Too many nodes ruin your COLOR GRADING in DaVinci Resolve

And this workflow is, you can do the same thing even if your camera doesn't shoot raw video.
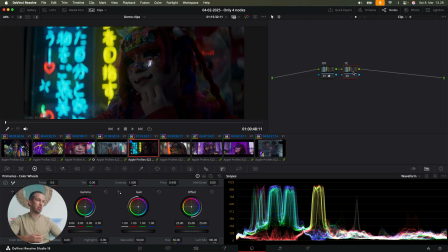4:14 And to do photo accurate color correction, you need to use color space aware tools. For example, the HDR global wheel.
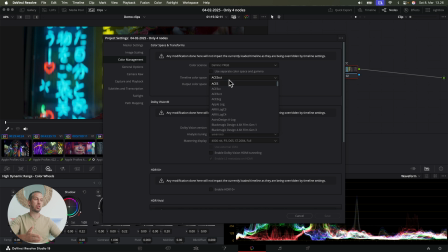4:21 And in my color management settings, I have my timeline color space set to ACES CCT, the same we use in the first node.
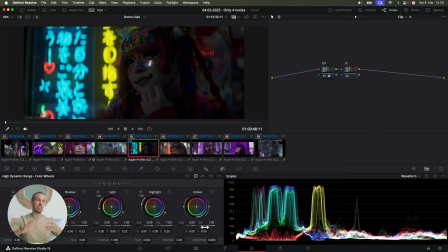4:28 And now the HDR wheels will work like raw. And this is important that our footage is in ACES and the timeline color space is in the same color space. And then our color space aware tools know how to deal with the footage. And now the global wheels work like raw.
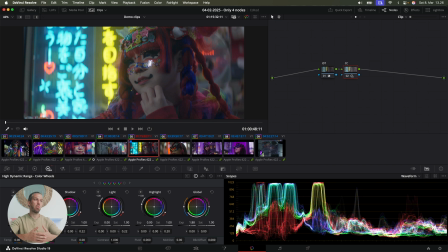4:45 It's very accurate. And we can change the white balance and exposure with the same tool very easily.
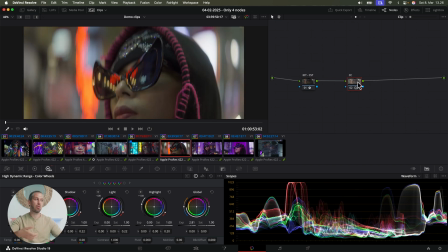4:51 Here is an example of a drastic exposure change, and you can see how accurately it works.
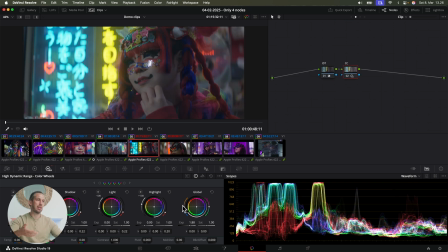4:56 The contrast is clear from the shadow to highlight, and And then changing the white balance is as easy. This really helps with your color correction. When you do things this kind of photographically accurate way, it just makes things much easier.
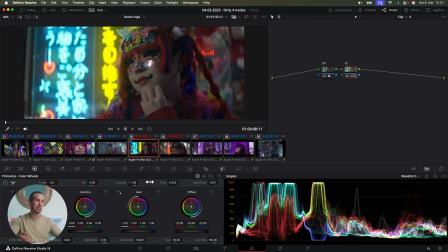5:10 And if I need, or if I want, I can, for example, add a bit of contrast in the same node, or I could as well lower the contrast to give an image a bit softer look. So this is where you can do a bit of your non-photographically accurate color corrections as well.
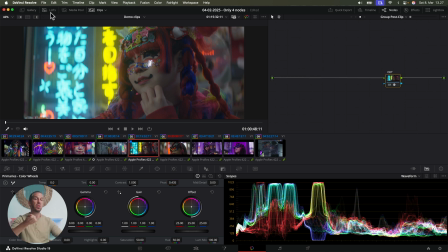5:24 Then the third node, in this case, the last node, and we will add this into the group post clip tab before the ODT node. And the last node is called a look modification transform node. And I have a library of these ready for use.
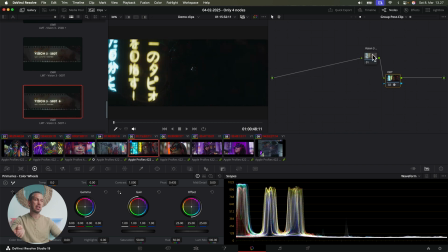5:38 So in the gallery, I drag and drop one of them into the signal path.
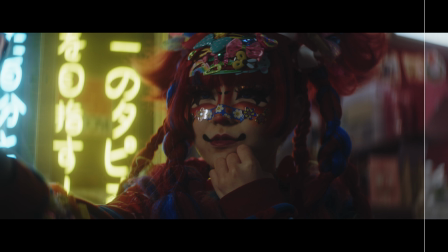5:42 This one is a very accurate film emulation for the Vision 3 500T film stock.
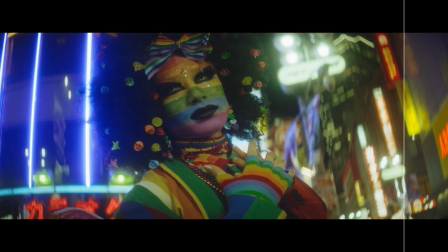5:48 And now your grade is done.
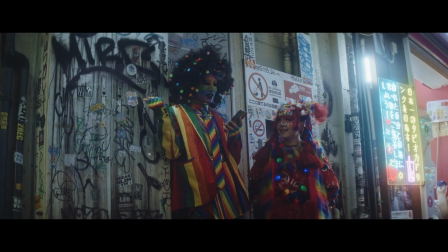5:50 All the clips could look good as long as you have your IDT set correctly and you have done your color correction photo accurately, at least to a degree. But before I show you how this one node works, let me tell you a few examples where I personally would use more than four nodes.
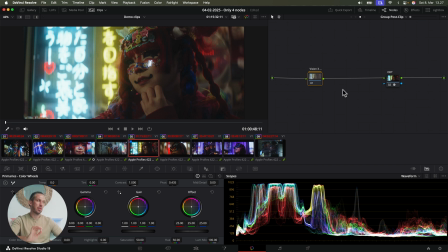6:07 For example, I might use a fifth node if I want to relight the scene. For example, in this case, I want to bring a bit more light to her face to draw more attention to her. First, I create a power grade. Then I track it. I'll turn the grade off for faster tracking, that's a tip.
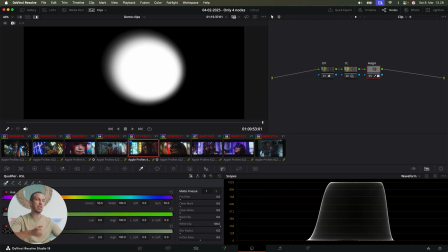6:24 And then I use the HSL secondaries to target the relight only to the light areas of her face, so avoiding the shadows, just like relight would.
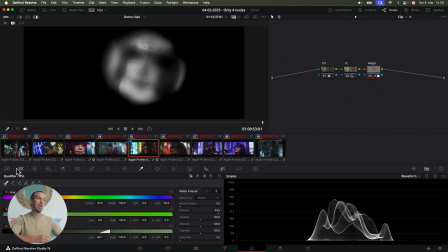6:33 And then I use a healthy dose of denoise to blur the edges, and then I'll add one stop of photo accurate exposure to her face.
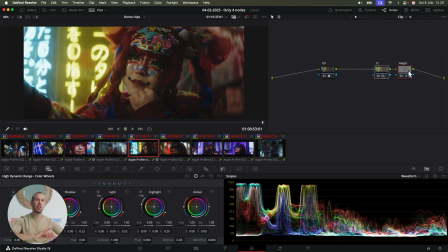6:41 Now she stands out much better. Another technique that I often like to use is called local tone mapping. And with this technique, you can sculpt the exposure levels in your footage in post. Let me show you. In this case, the lights in the background are quite hot, these neon lights.
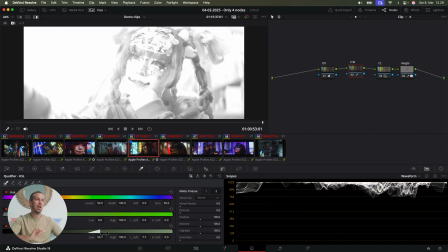6:56 So I'll create an HSL secondary and mask only targeting those areas.
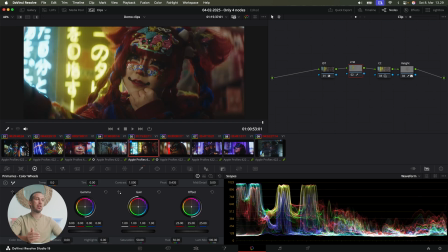7:01 And again, with a lot of denoise to blur the edges. And then I'll bring the lights down with this gain wheel in this case.
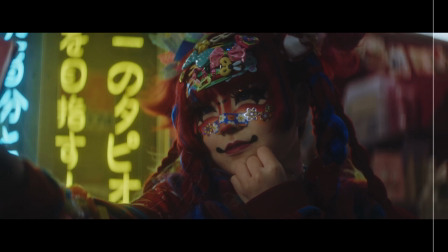7:10 And here you can see how big of a difference these two extra nodes did in this case. But depending on your footage, you often don't need these two extra nodes.
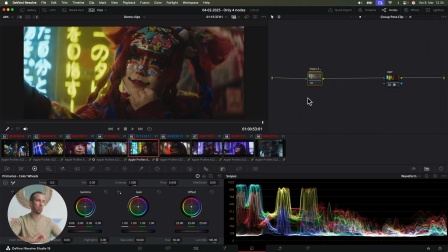7:19 So let's go back to the third node, the look modification transform. Let me show you how this works.
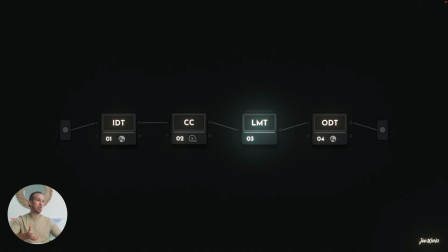7:24 This one node creates a look for our footage. And the idea is that when I have my color management set up correctly and I have done my color correction photo accurately, I only need this one node to create the look.
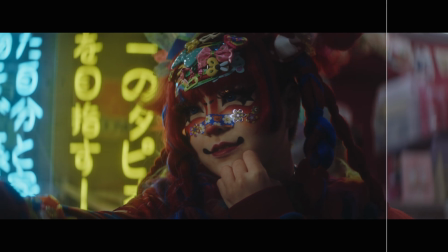7:38 This emulates how your footage would look if you would have shot your footage with an Vision 3 500T film stock. And this same emulation works for Arri Alexa clips or clips shot with an iPhone, as long as you do your color management and your color correction properly.
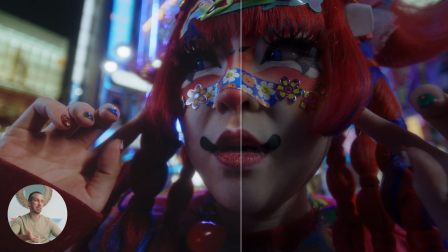7:55 And here you can see how this node modifies the color, the tone and the contrast of the footage.
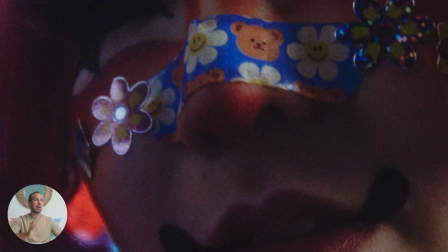8:00 Then it adds this realistic grain effect. And this adds physically realistic halation effect to the highlights.
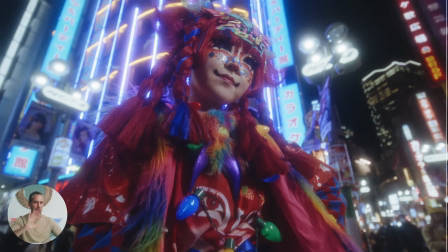8:07 And this adds realistic diffusion that reduces the sharp digital look from your clips.